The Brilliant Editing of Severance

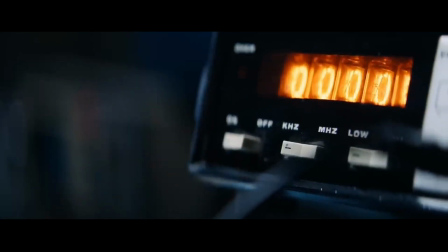All right, I know my last video was about Severance, but it is so good that I finished it over a month ago and it's all I can think about.
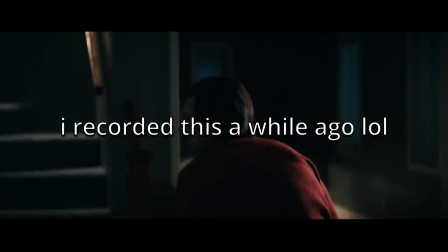Please, if you haven't started it yet or haven't finished it yet, stop whatever you're doing and go do it right now.
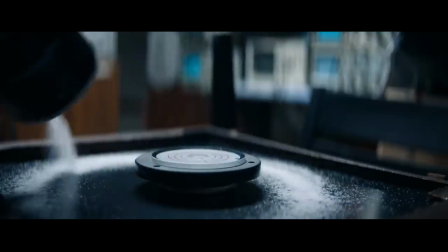You will not regret it. Everything about the show is great. The premise, acting, writing, cinematography, etc.
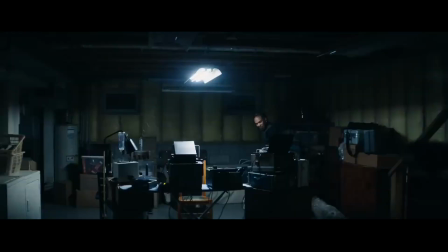It's so good. And so while my last video was more about color analysis and symbolism,
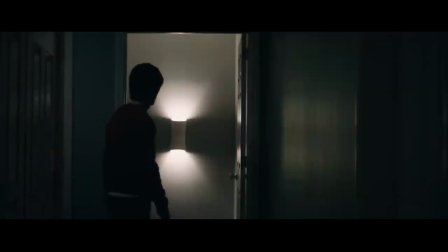specifically in the season 2 finale, this one's going to be more about the great editing of Severance. Before I start, obviously there are spoilers for season 1 and 2.
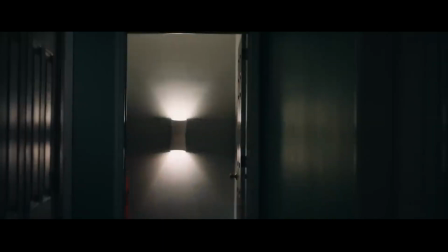Alright, so one of my favorite scenes from the whole show that I just keep rewatching is season 2, episode 5.
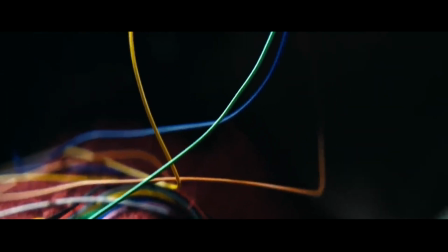This is right after Mark hears from the former Severance procedure lady, I don't remember her name, sorry, herself, that Gemma is alive.
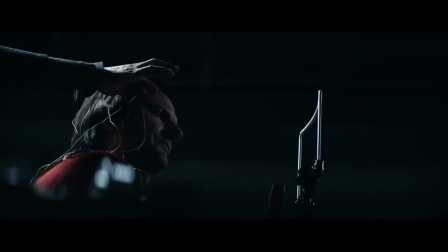This confirmation is what makes him go ahead with reintegration.
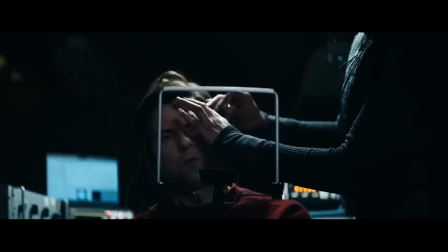It slowly builds up as she explains to him all the brainwave stuff, and we see shots of this science-y junk,
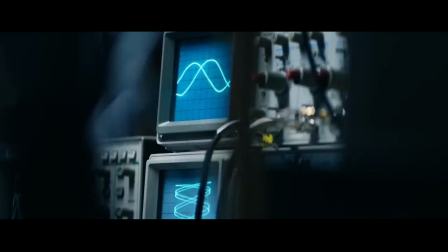which I'm sure is a bunch of mumbo-jumbo, but to us normies, it sounds scientific enough, so we buy it.
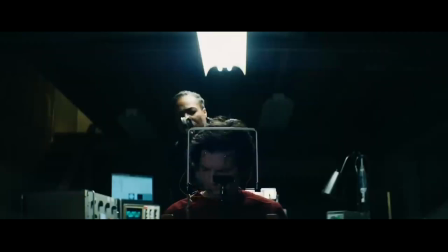The two waves on the graph slowly get closer to each other as Innie and Outie Mark are now in a collision course within his brain. Here's where the genius comes in.
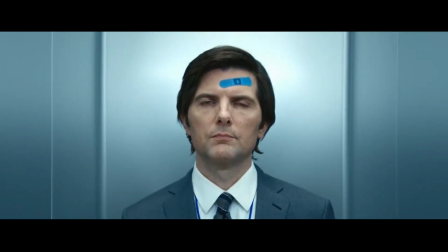When we see an Outie switch to an Innie, or vice versa, there's a great camera trick called a dolly zoom or a zolly.
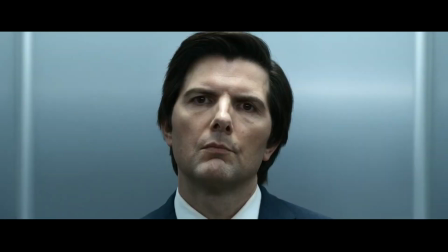This effect is made by moving the camera forward while zooming out, or vice versa. You can watch behind the scenes videos where Ben Stiller explains this more in depth.
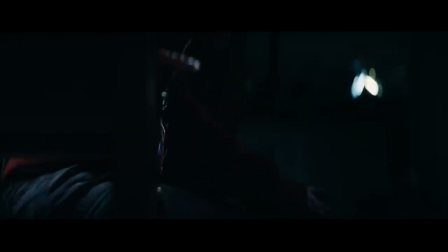However, we don't see that effect here. Mark isn't switching between the two. Instead, they're combining.
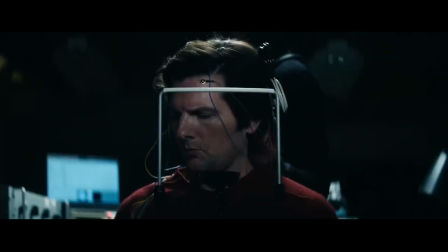So we have this editing effect with a sound effect underneath.
Oh no.
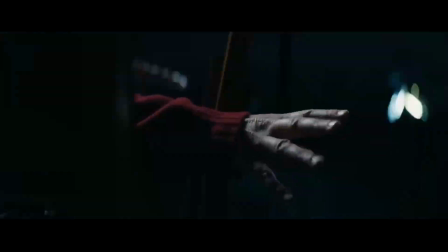We first see and hear this at the very end of the season 1 intro, where both Innie and Outie Mark are in the bed.
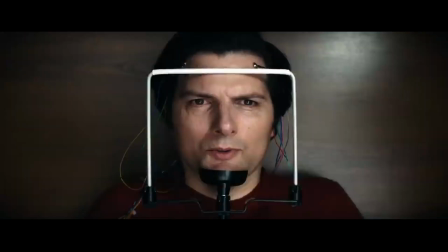In this scene, it quickly intercuts between Innie and Outie Mark on screen as we hear Innie Mark's memories start to take over.
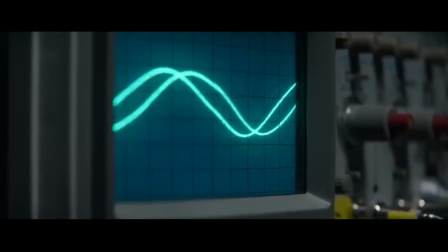When she asks him a question, he says, "I can't remember," and closes his eyes.
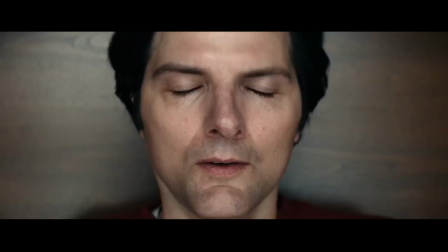Then the two waves snap together and he wakes up on the table of the severed floor, just like Helly in the beginning of the series premiere. We quickly see shots of Innie Mark in his suit on the table and Outie Mark in street clothes on the table being cut together.
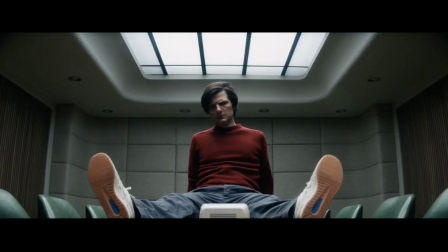This just works for me. Not to mention, Outie Mark is wearing red, which, like I talked about in my last video, symbolizes the Outie world,
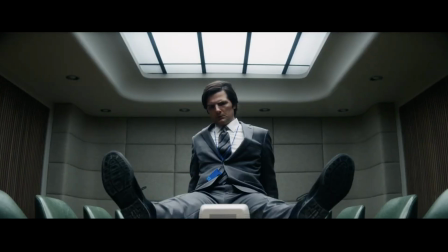and Innie Mark has a big blue key card on, which represents the Innie world. And then we have the needle drop.
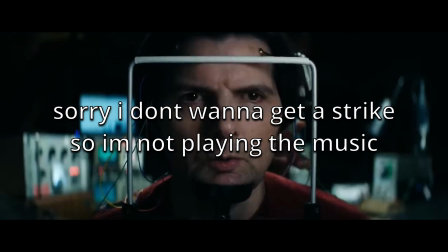Ben Stiller, I love you for this. Right as he wakes up, we hear the Who's Eminence Front start to play.
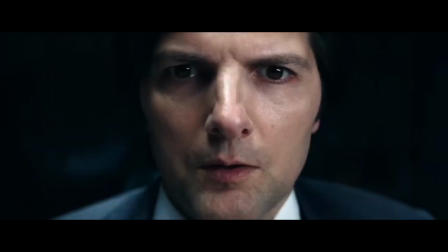Then we hear Petey ask him, Who are you? like Mark asked Helly.
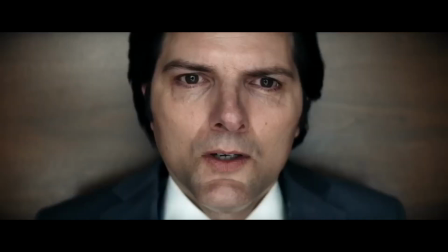Those were the first spoken words in the show.
Who are you?
And is really the main question that this series is asking, which is what makes it the perfect needle drop.
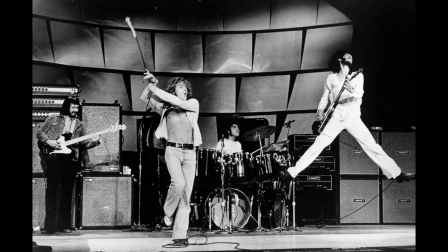Besides the fact that it's a banger and the Who are goated, but that's for another time.
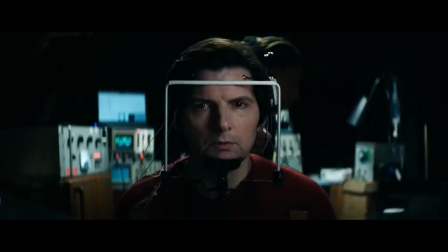The first words of the song are, "The sun shines, people forget," which is true of all the Innies on the severed floor.
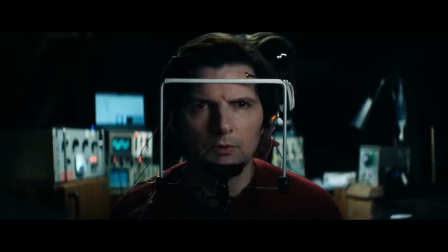That version of themselves has never seen the sun. Mark's Outie has been putting on a quote, eminence front, as the song talks about,
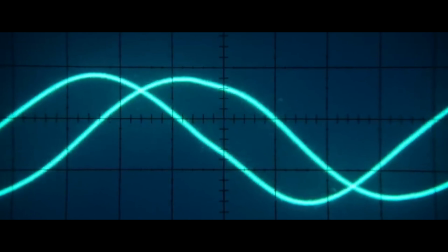trying to say that his severed job has helped him to get over Gemma's death, which we know is not true.
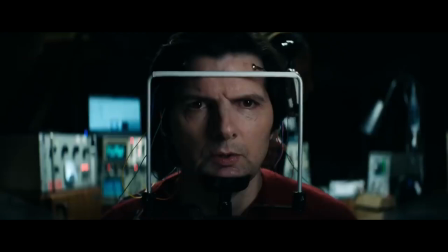He's now going through reintegration on the small chance that he has to get her back, even after seeing how it killed Petey.
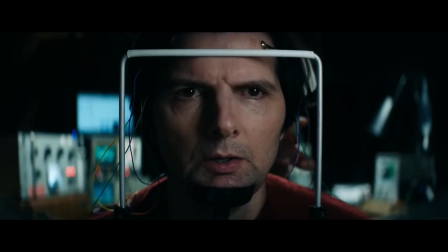Man, everything about this scene just rips. I love it. Shout out Ben Stiller.
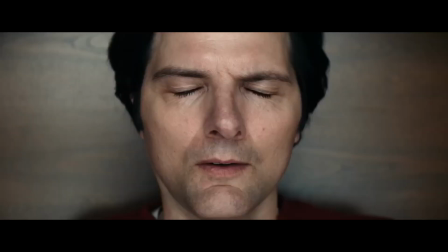Your direction is a huge part of what makes this show great. Until next time, keep chilling.